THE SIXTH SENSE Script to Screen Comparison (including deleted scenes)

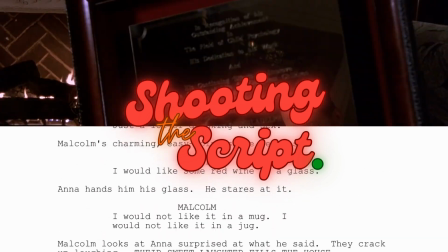0:10 welcome to Shooting the Script, a video series that aims to compare written screenplays to their finished films to see how they measure up.
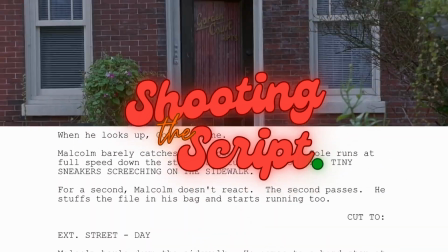0:16 Today we'll be looking at The Sixth Sense from 1999, which was written by M. Night Shyamalan. Just to clarify a few things before we start, I'll only be speaking about the differences that directly impact the story or the characters, otherwise this video would end up being 500 hours long and very boring to watch, which means that there's a lot of trivial differences between the film and the script that will be left out of the video.
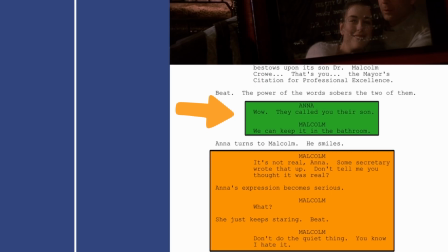0:38 So, when you see a green box, that indicates something that is in both the script and the film,
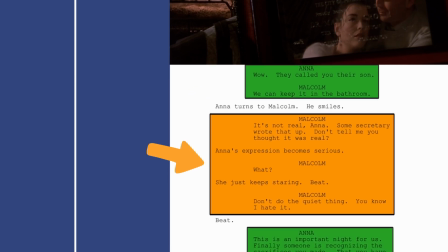0:44 and I'm currently talking about it, whereas the orange box relates to something that is in the script but not in the film, and I'm addressing that change. And now, with that out of the way, let's get started.
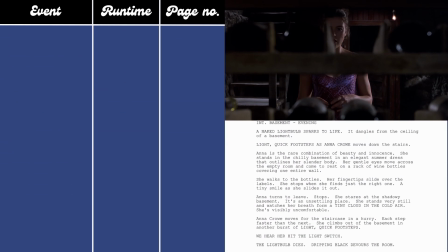0:54 So, the film and the script both open in the basement, with Anna retrieving a bottle of wine.
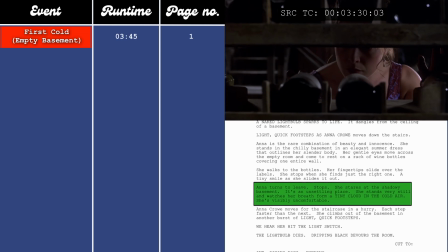1:01 She starts to feel cold and on edge before she hurries out the basement.
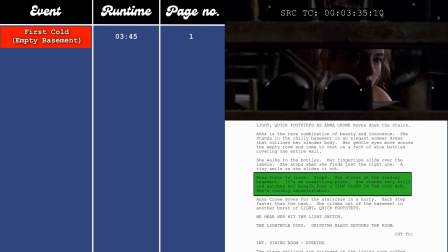1:04 Now, just briefly, because this gets explained later on in the video, but when ghosts are present, it usually gets cold.
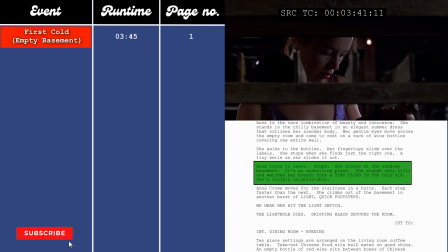1:11 I'm not going to mention it every time it happens, but just keep an eye on the screen and I'll flag it when it does.
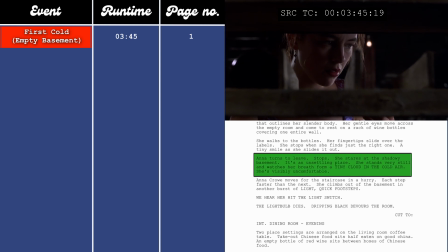1:17 The reason I mention this is because if you've seen the film,
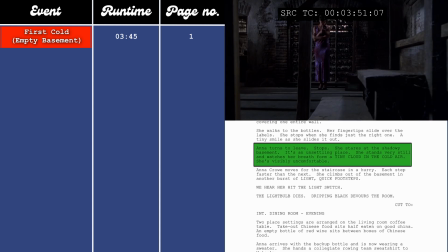1:20 then you know that someone else is in the house unbeknownst to the main characters, which means that there's probably also a ghost close by.
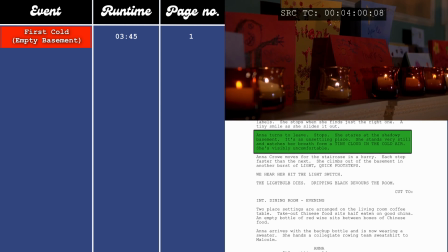1:28 That's why she was cold. This then leads to the first time the colour red is used in the film, at the 4-minute mark.
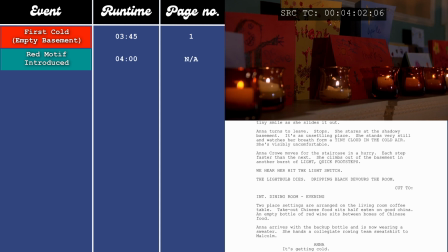1:34 Now, this isn't in the script, it's only in the finished film, but the colour red is used as a thematic motif to signal either death or if a ghost is present. There's a couple sections of dialogue here that appear in the script but are missing from the film that potentially give an insight into Malcolm's psyche and perspective.
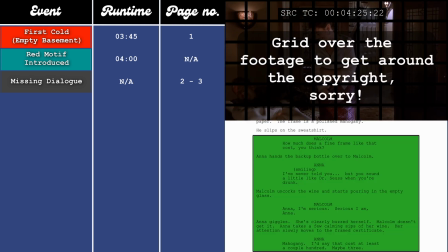1:53 The first is at the 4-minute and 50-second mark, which is on page 2 in the script. So Malcolm has won an award for his contributions to child therapy.
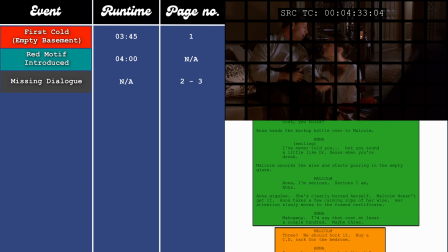2:02 He then goes on to make a joke about how much the frame of the award costs. Then Anna compares him to Dr. Zeus.
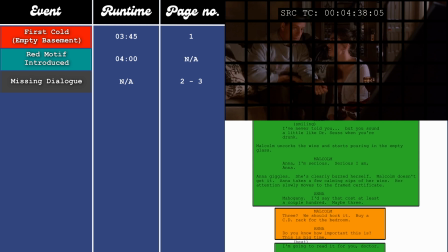2:08 Then Malcolm goes on to say, "Anna, I'm serious. Serious I am, Anna."
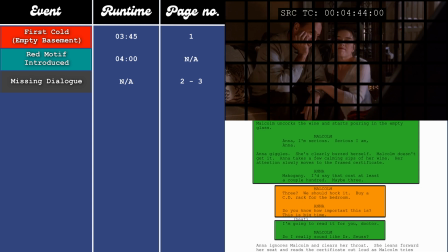2:12 She then giggles and then looks back at the award, and then she goes on to say, "Mahogany, I'd say that cost at least a couple hundred, maybe 3.
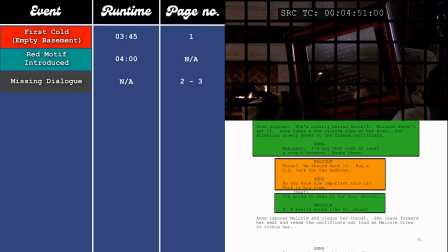2:20 Malcolm, 3? We should hawk it, buy a CD rack for the bedroom. Anna, do you know how important this is?
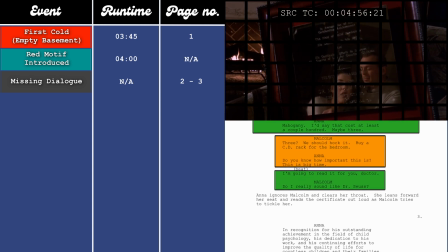2:26 This is big time. I'm going to read it for you, Doctor." Malcolm, do I really sound like Dr. Zeus?
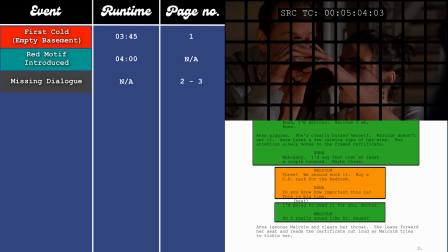2:31 Whereas in the film, the section in the orange box where Malcolm says they should hawk it and Anna responds by saying that this is the big time doesn't appear in the film. I'd love to show you it, but there's a song playing in the background that got flagged for copyright, so I can't, unfortunately.
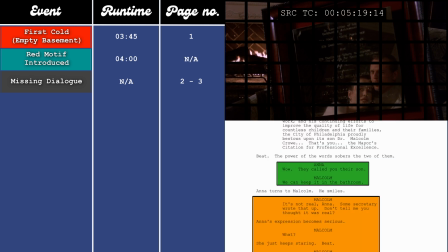2:47 And the second is at the 5-minute 35-second mark, which is on page 3. In the script, it reads, "Anna, wow, they called you their son.
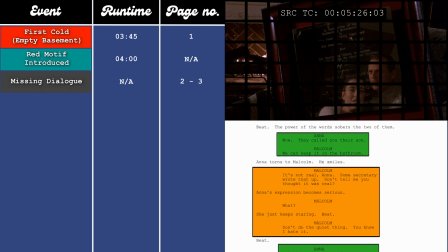2:56 Malcolm, we can keep it in the bathroom." Anna turns to Malcolm. He smiles.
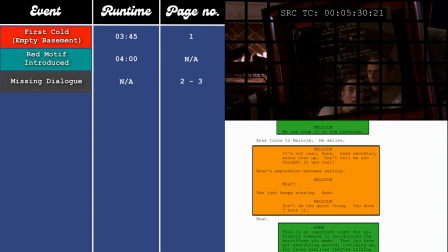3:00 "Malcolm, it's not real, Anna. Some secretary wrote that up. Don't tell me you thought it was real."
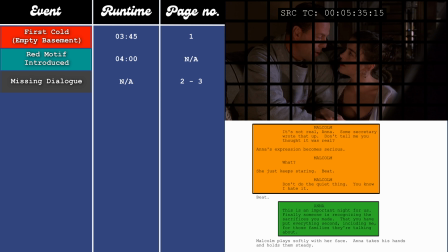3:05 Anna's expression becomes serious. Malcolm, what? She just keeps staring.
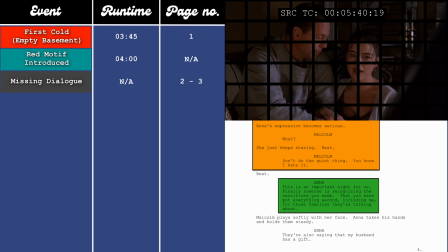3:10 Malcolm, don't do the quiet thing. You know I hate that. Anna, this is an important night for us.
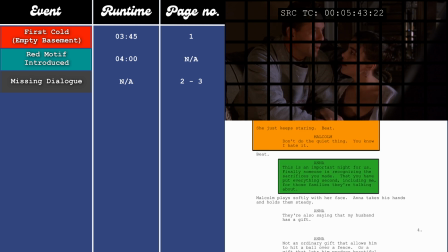3:15 Finally someone is recognising the sacrifices you made.
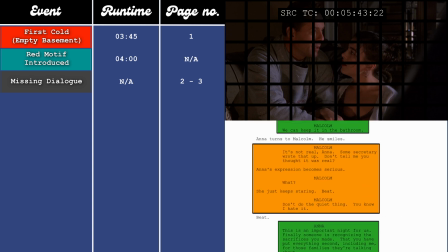3:19 Whereas in the film, again I can't play it for you, but the section in the orange box with Malcolm saying that it's not real and to not do the quiet thing isn't in the film. Firstly, I think they could have kept the line, "Don't do the quiet thing," because the entire B-plot is them not talking to each other,
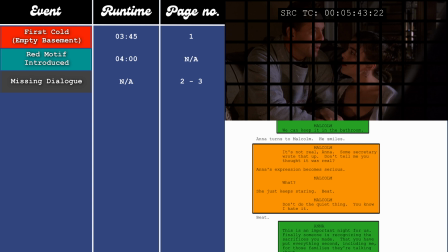3:35 and she seems to be ignoring him, so I think this line would have set that up quite nicely. But at the same time, I think these lines might have made him look too dismissive and cast him in a bad light. There's being playful, then there's just being a dick.
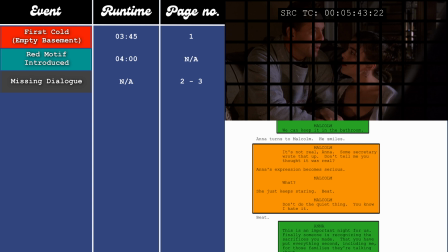3:46 Especially the line where he says, "Don't tell me you thought that was real," as it could have come across really condescending, and this is supposed to be our first impression of him. But the main focus of these two sections of missing dialogue is Malcolm's nonchalant, cavalier attitude towards getting the award.
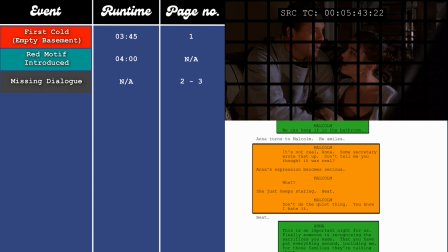4:02 I think they might have gotten rid of that because later on in the script, Malcolm shows that he has some insecurities about his abilities. And this could act as a precursor for that, as he may believe that he doesn't actually deserve the award, so he's trying desperately to downplay it.